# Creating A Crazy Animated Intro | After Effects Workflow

I just released a collaborative project that I've been working on behind the scenes with some students from my Master Motion Design course.
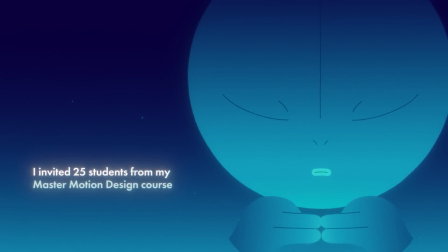And in this video, I'm going to be breaking down exactly how I made this intro.
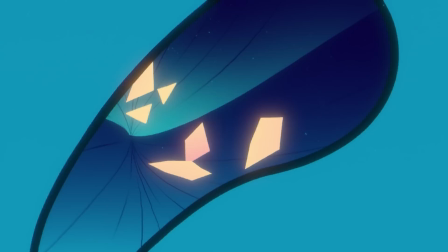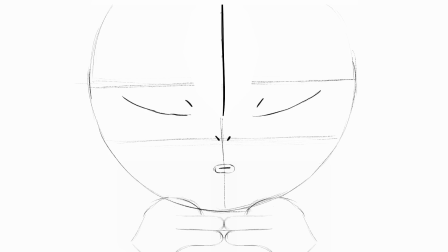Now, I settled on the idea that we would start with an alien character concentrating, and that would open up a third eye in the middle of their forehead. And it would be shiny and colorful and really inviting, and we'd maybe expect to travel in through the third eye, but instead we go up through the nose. And there would be this overload of all colorful elements flying past us as we travel up the nose and then eventually reach the mind.
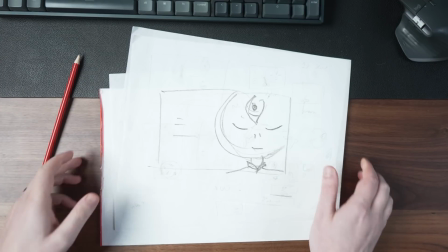This was my initial design of the character that was done on pencil and paper, and I tidied that up a bit in Procreate.
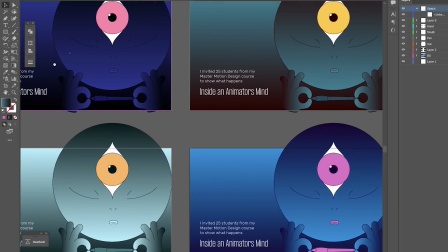Then I created a vector version in Illustrator and tried some different color options, and finally settled on this version.
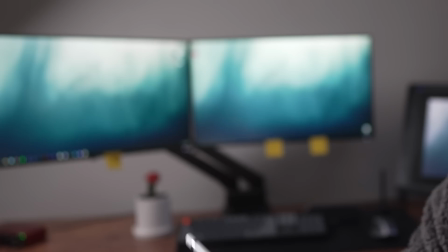Then I got to animating.
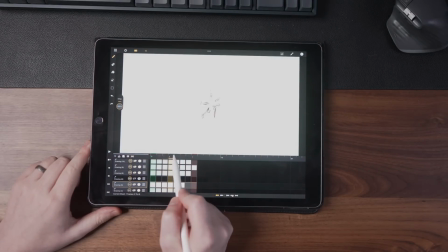I animated the rough pass of a lot of elements frame by frame using Callipeg, which is my new favorite iPad animation app.
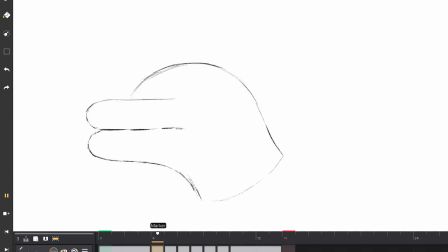And first I did the hand to create the stylish reveal, going from a pinch to an OK gesture. And this is just 8 drawings in total. We've got the start, we've got the end, and we've got 2 frames of anticipation, the hands pinching and squeezing a bit more towards the left. And then it's just 4 frames of them actually opening up. And I think it came out really smooth.
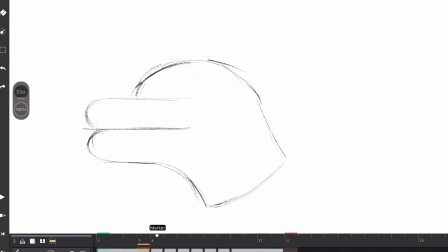But yes, the starting pose doesn't look all that much like a hand, but I remembered some advice from the legend Bern Hogarth.
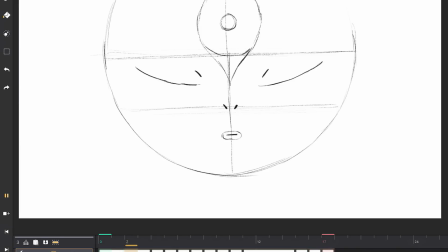I did a couple of versions of the head tilting and going up the nose because getting the right perspective is tricky even with a simple sphere like this.
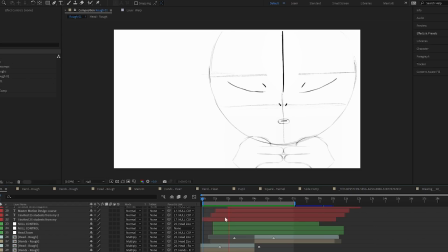And I put those together with some simple motion in After Effects and got this.
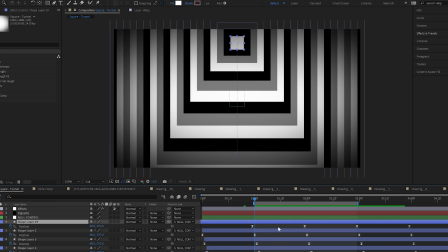Then for the nose tunnel scene. First, I tried a method using shape layers in After Effects, and I thought this looked pretty cool,
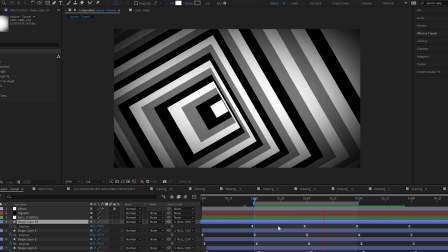but it wasn't really giving me that intense speed and twisting chaotic motion that I wanted. So I searched far and wide for a suitable reference, and I finally found exactly what I was looking for.
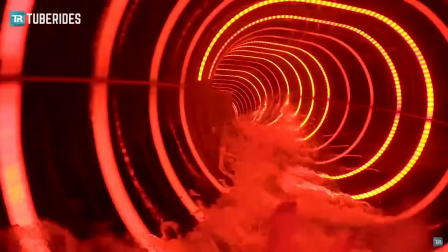Water slides. I found a ton of videos from GoPros going down really cool looking water slides / raves,
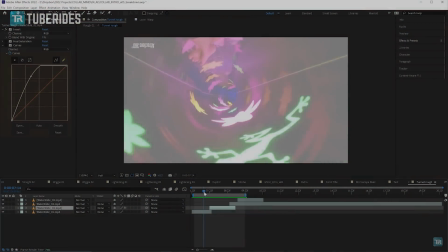which had the exact energy that I wanted to convey. So I chopped up some sequences from a few, flipped them, scaled them, and sped them up to varying degrees,
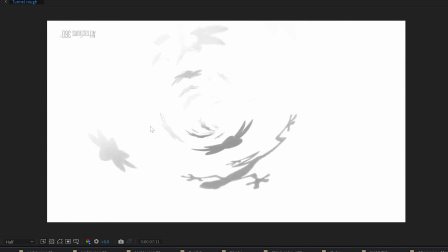so I could use this as a close reference to the speed and add additional elements later. I also made a few different styles of lines flying out from the center.
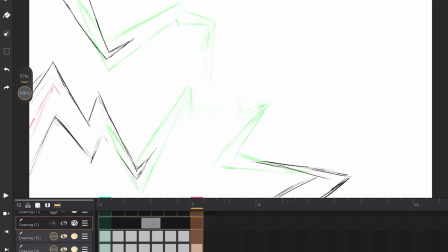Straight ones, wiggly ones, and lightning ones, so that I could line them up and put them on top of the slide reference.
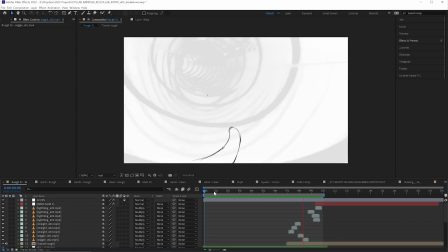My final rough animation looked like this.
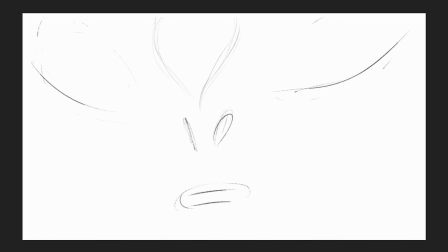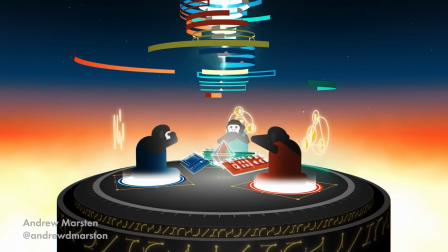Now, before we get too deep up the nose of this character, I really want to highlight and thank all of the students that took part in this project.
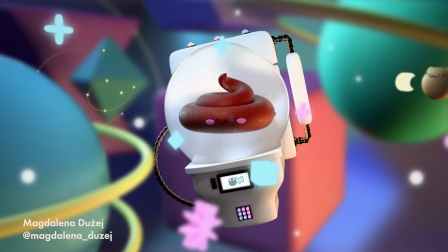The results absolutely knocked my socks off. I was taken aback by the amazing work they produced and just the diversity of styles.
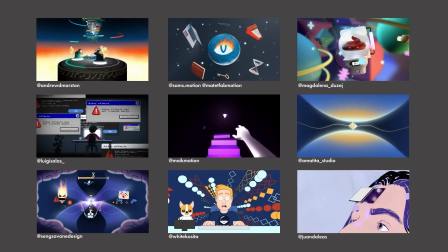Here is all of their work on screen, and many of them are available for freelance work. So if you need awesome animators, hit them up.
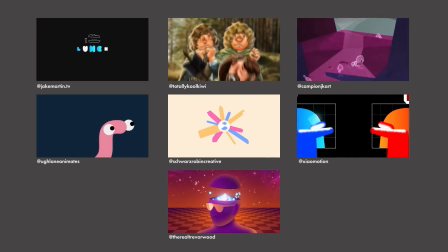They're all linked in the description. And some have already released breakdowns of their pieces for this project.
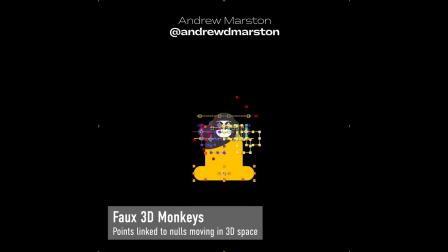So if you want a deeper look behind their work, please check those out too.
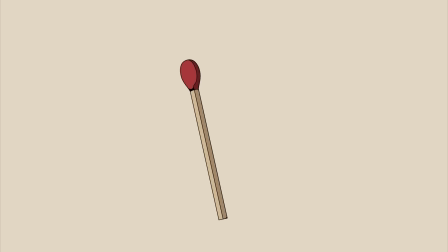And if you're interested in taking the same journey, if you enroll in the course before the 21st of July in this next week,
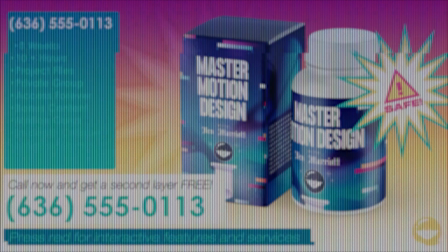you'll get exclusive and elusive bonus content, 2 additional assignments, and a full project breakdown of this microscope animation,
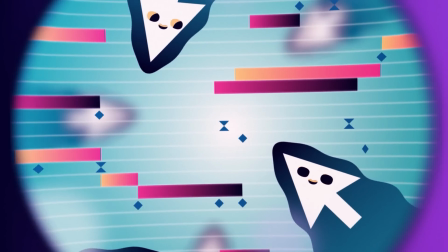which is over an hour long, and I'm going into all of the detailed details of exactly how I made it.
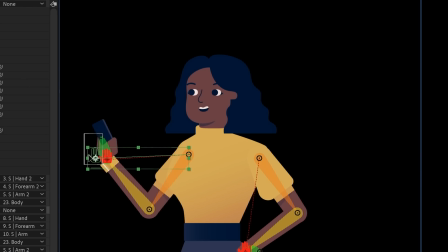And that is of course on top of the lifetime access to the 8 weeks of practical lessons, the project files, and community of amazing artists. QB Sound did an incredible job on the music and sound design for this project as well.
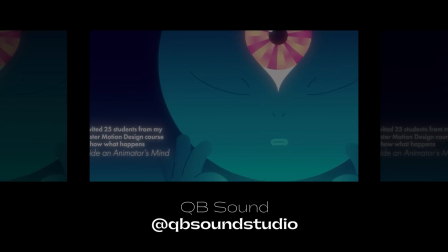Sound is one of the best ways to bring animation to life, and they absolutely nailed it.
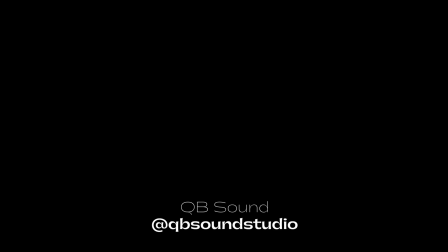Okay, back up the nose.
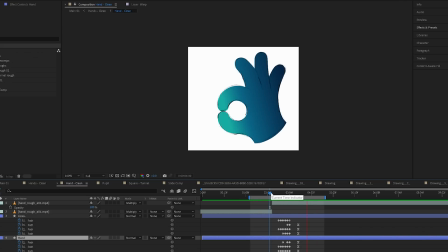I cleaned up the rough animation of the hands and the head using shape layers in After Effects, essentially tweaking the path property frame by frame over the rough animation.
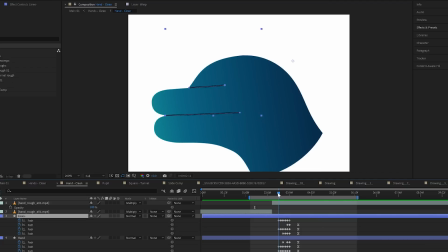Now for the hand, where there are some strokes over some areas to define the shapes, I added a shape layer over the top with just a few lines in it and animated those frame by frame too.
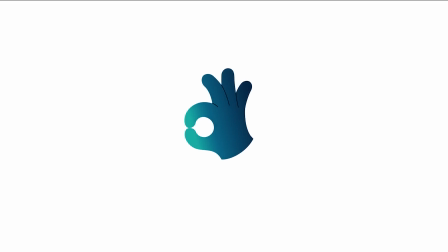Now the single hand, just in isolation, I am really happy with. It works better as a standalone element than I was expecting.
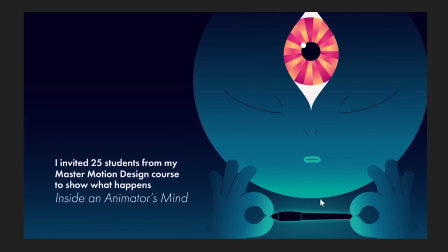Now together, they're not that noticeable in the context of everything else going on in the intro though, with the text and the third eye,
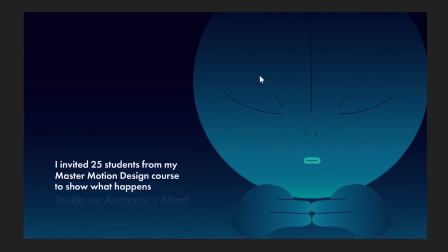but maybe that's for the better because the hands are backwards.
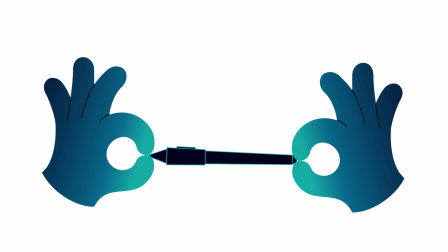If you were to summon a stylus out of thin air like this, your fingers would be facing the camera.
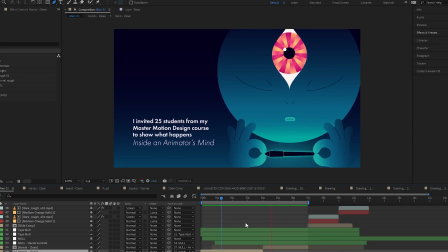Now I did discover this before I animated them, but I just think the design looks way better this way, the wrong way.
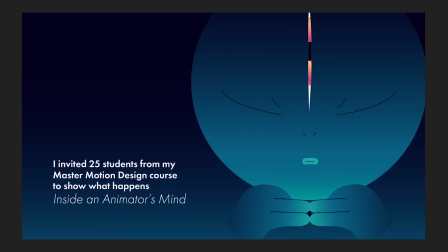So maybe it's not the wrong way after all. Also, the character has no arms, it just has floating hands, so it's entirely possible they're holding it like this anyway.
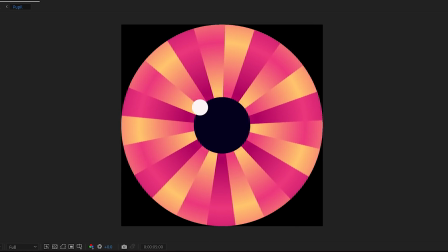For the third eye, I used an Animator gradient technique that I teach in the course, using an effect stack of gradient ramp and colorama.
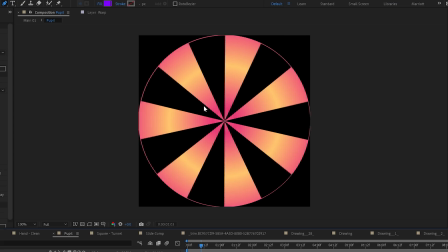I used 3 different colored versions, and these rotating spokes as mats for them.
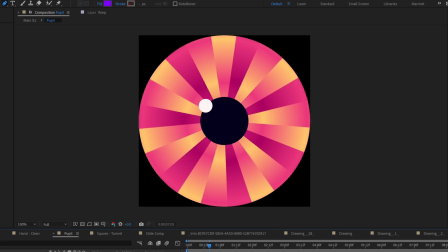Then I slapped a pupil on top with a highlight, and really you can add any footage under a pupil and it will look like a cool eye.
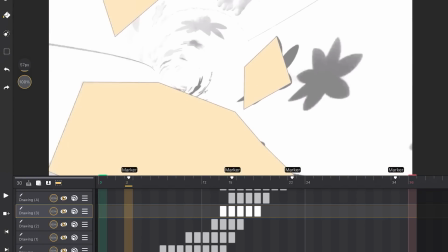For the final version of the tunnel, again, frame by frame, I lined up some shapes with the reference footage and just added more chaotic elements over the top.
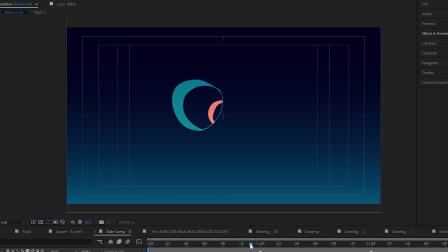First these sharp gemstone boogers, then these frame by frame tunnel rings, and then these discs at the end.
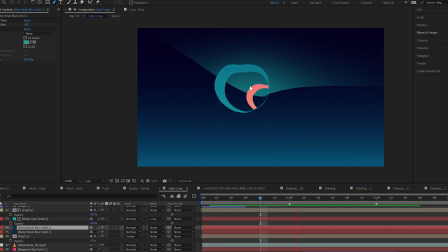I made the top half of the tunnel a different color to make it feel a little more structured and confined and less like an open space.
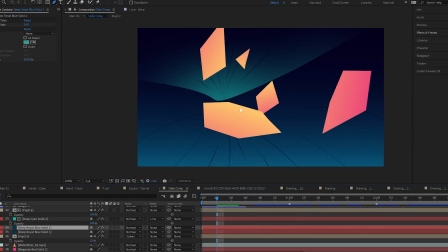Then I added these lines that wrap around the edge of the tunnel.
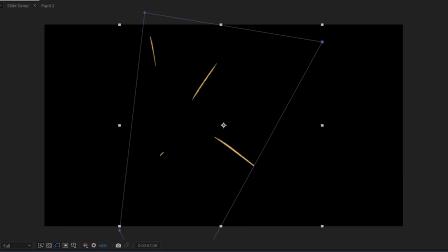Then these yellow frame by frame lines emerging out of the center that I masked some areas out of so they're not just overtaking the screen and there are lines everywhere.
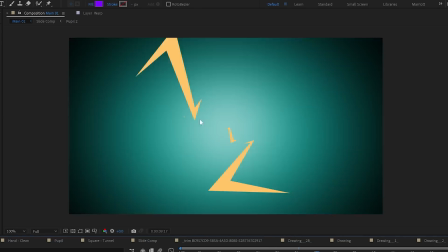And the last elements I added were those thicker lines and squiggles coming out from our center that were cleaned up with shape layers and a fade to white at the end.
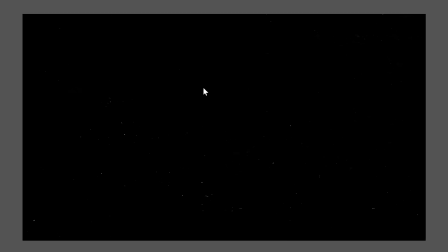Then I added some effects over everything. Some of my favorite looping texture to add a bit of grit to everything.
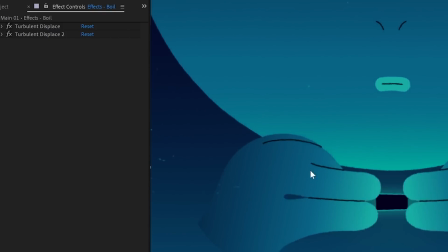Then a slight hand-drawn boil to distress the edges of each line and make it look a bit more hand-drawn to merge the frame-by-frame and vector elements so they look more cohesive.
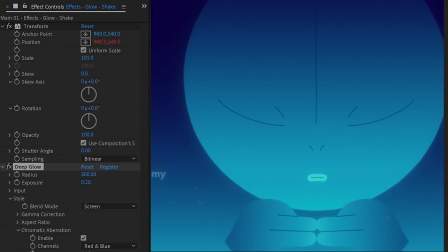Then a really subtle shake so it looks like it's coming through a film reel. Deep glow over the top of everything to make it feel a little dreamier and make the colors a little lighter.
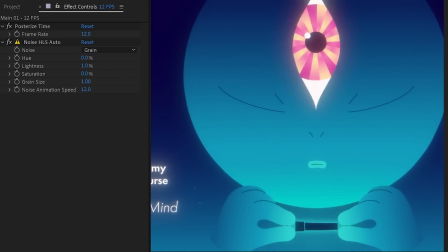And then some really subtle noise, and I took the frame rate down to 12 frames per second,
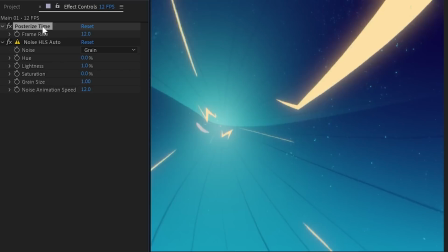again to match the frame-by-frame elements that were animated at that lower frame rate so it all just looks more cohesive.
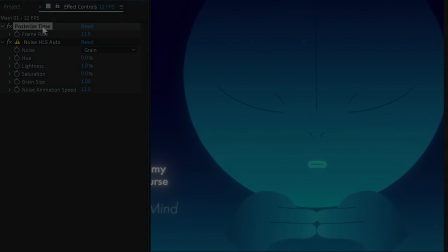And here's what everything looks like together.
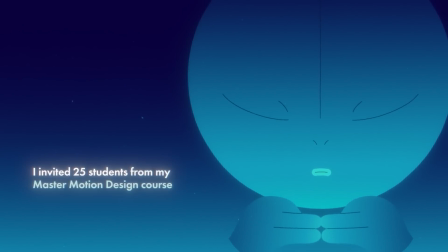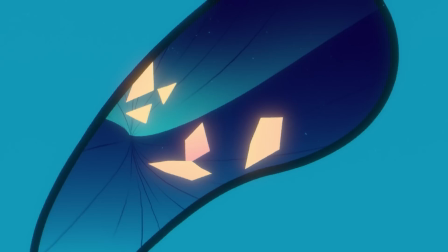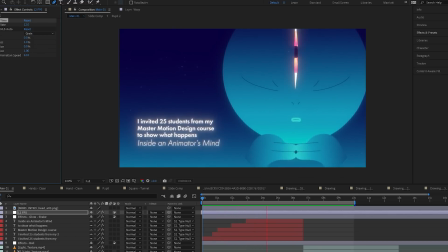It was an absolute treat to work with so many techniques and elements in this sequence, and I hope this intro was a good enough lead into the amazing pieces from the students.
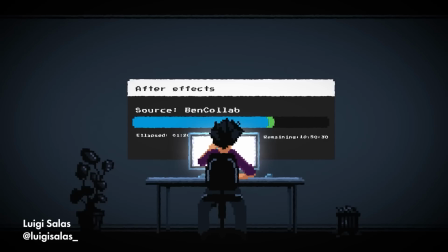If you haven't seen the full video yet, you can watch it here.